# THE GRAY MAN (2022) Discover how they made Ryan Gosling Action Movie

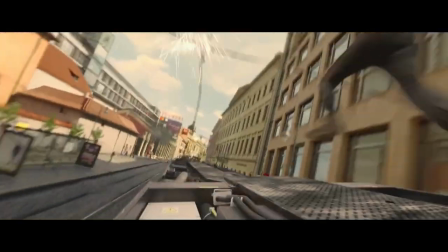0:00 This film is just sort of wall-to-wall action.
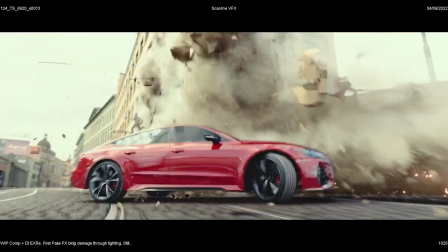0:03 I've always been a big fan of chasing new technology and figuring out ways to create moments or experiences or shots that we haven't seen before.
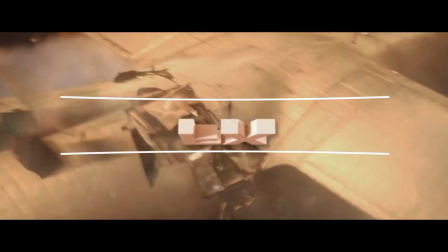0:11 I'm Ryan Gosling and we're about to go behind the effects of The Gray Man.
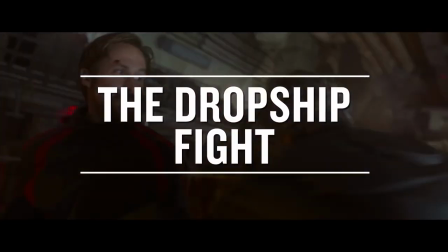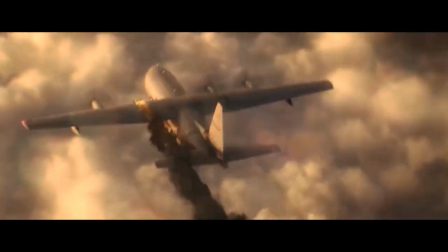0:22 I've never made an action film on this scale,
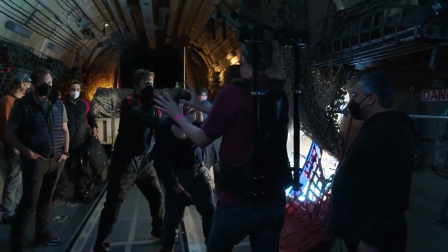0:24 and what sort of blew me away was just the amount of people involved and just the amount of work that goes into this before I ever come on set. It's probably the biggest scene for visual effects in the movie. It took all of a year and nine months to do.
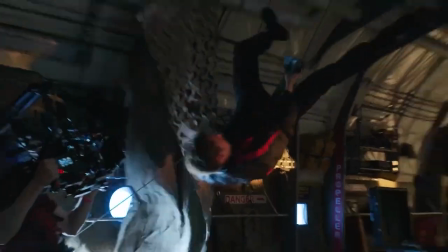0:40 All the interiors are practical replication of the C-130 interior built onto a rocker gimbal,
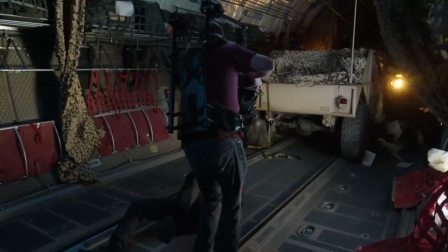0:46 so the whole thing does a little bit of rocking while we're in it.
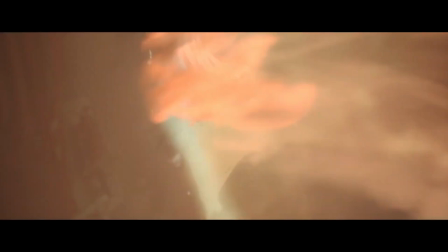0:50 Joe and Anthony Russo really wanted to make the scene feel chaotic, so we blew up one of the engines and then started ripping off the panels of the plane. So on our set gimbal, we took off all of the panels and then replaced them with just sort of a black duvetyne so that as the CG panels were coming off on set,
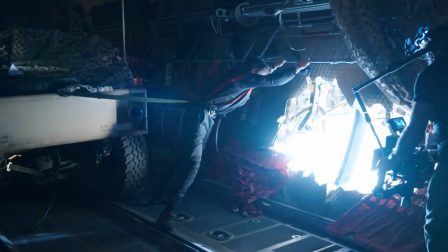1:07 we would rip a duvetyne panel off and a light would flood in the plane.
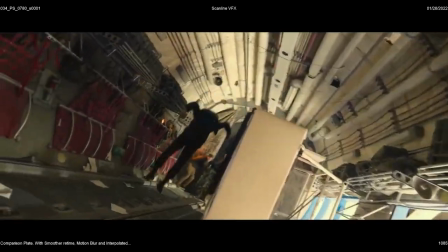1:10 And then we really rolled the camera around and we rolled the whole plane around to really feel like it was in deep, deep trouble. We used a couple of techniques to execute that sequence, one of which was LED volume capture to capture Ryan's body, the body of the stunt players who were also going out of the plane with him.
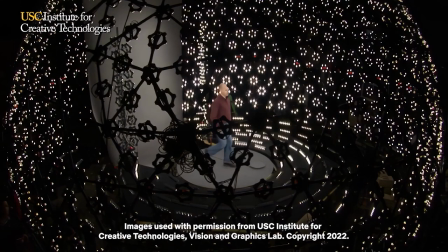1:27 And it's a cylindrical shape of LED panels with 160 cameras pointing inside the LED panels.
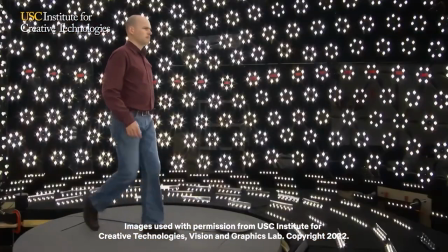1:34 It's probably 12 or 15 feet tall. And there's a treadmill built into the floor. And then we can play back the environment so that it lights Ryan.
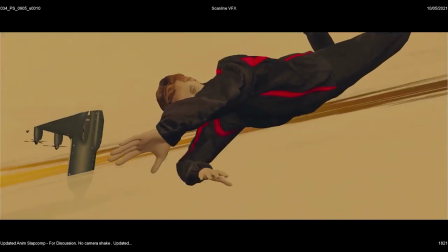1:43 And what the 160 cameras does for us is make a photogrammetry per frame mesh of Ryan's entire body and his face.
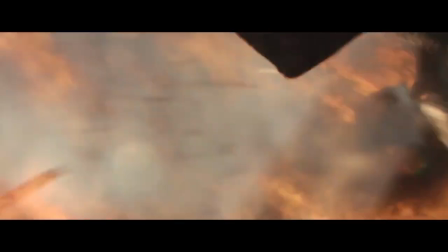1:50 Which basically photoreal captures Ryan's face and allows us to put that on a digidouble as he's falling through the air.
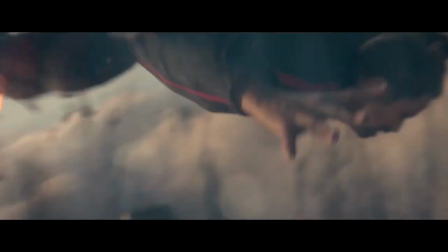1:57 So you're really seeing Ryan's face and Ryan's reactions and Ryan's emotions as if he were really falling through the air. We started way, way early in pre-production for the trolley sequence doing storyboards. Then we did pre-vis.
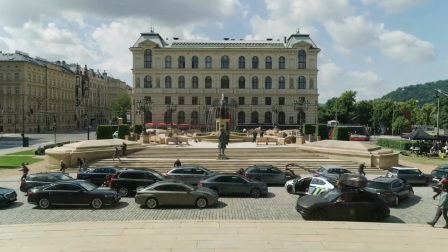2:11 Then we did tech-vis to help design what vehicles needed to be built. You have an actual trolley that runs on tracks through Prague that we used. We had a bus rebuilt to look exactly like the trolley but ran on tires
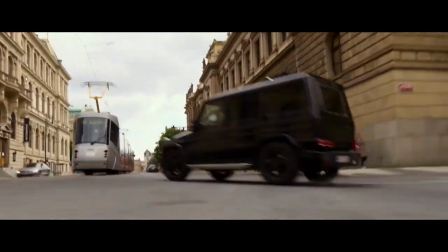2:25 for shots where we needed to move the tram at speeds that a tram couldn't achieve. We had a standing set of the tram built
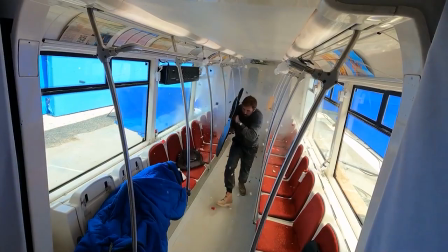2:35 that can be shook so that it had vibration to it, but it was stationary, and it had blue screen around it.
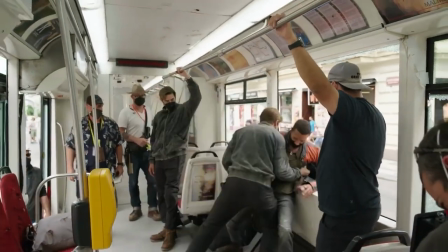2:42 So all of the fighting that was done inside the trolley was done on the motion basin project. And pretty much all of the exterior trolley shots are enhanced with CG,
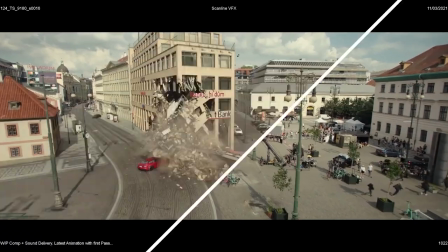2:50 but all of the vehicles surrounding the trolley are all practical, stunt-driven cars exploding, getting hit.
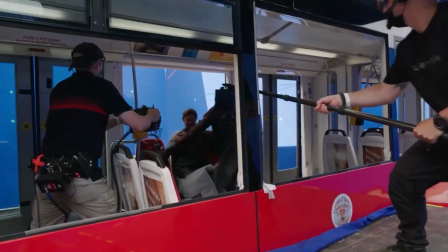2:57 There's a camera we're using on this one called a pogo cam, which is basically a camera at the end of a long stick. And there's basically a boom operator holding the stick. And then there's someone, you know, sitting there with a remote head that's operating the remote head on the camera.
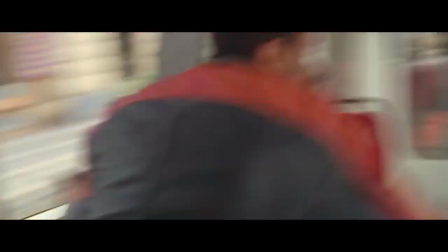3:09 That was really unique. We used that quite a bit on the tram because it was very narrow. And it allows you to get to angles that you normally couldn't get to with a human operator.
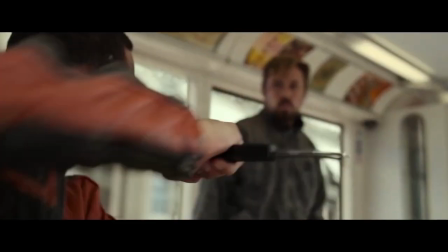3:17 And it adds a really visceral dynamic quality.
What do you say we wrap this up? I mean, I'm having a blast, but it's way past the kid's bedtime.
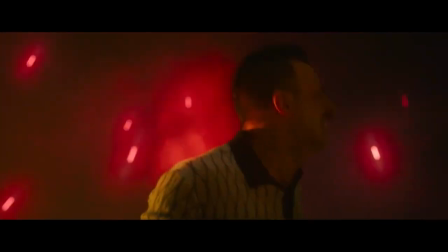3:26 There was a lot of gunfire, a lot of gunfighting, and it was at night, which makes for a tricky scenario with muzzle flashes, in that you want it to interact with the people. Early on in pre-production, actually, I asked Steve Winden and his team. Steve Winden is our DP.
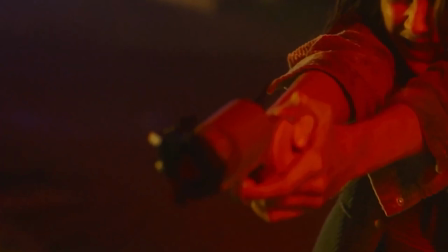3:40 They came up with this attachment that goes on the prop guns that's connected to the trigger of the prop guns.
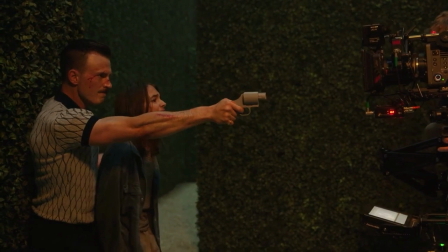3:44 When you pull the trigger, it fires a little burst of light.
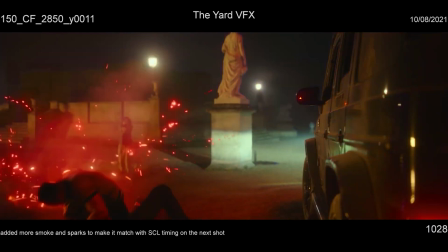3:47 When you're shooting a scene at night, and you're shooting with guns that make big interactive flashes, the actors' faces should be brightly lit. but just a quick beat. So this LED device that Steve made was very handy for that. Clarence 6 jumped off a castle wall. That was accomplished with primarily stunts. They were jumped on wires.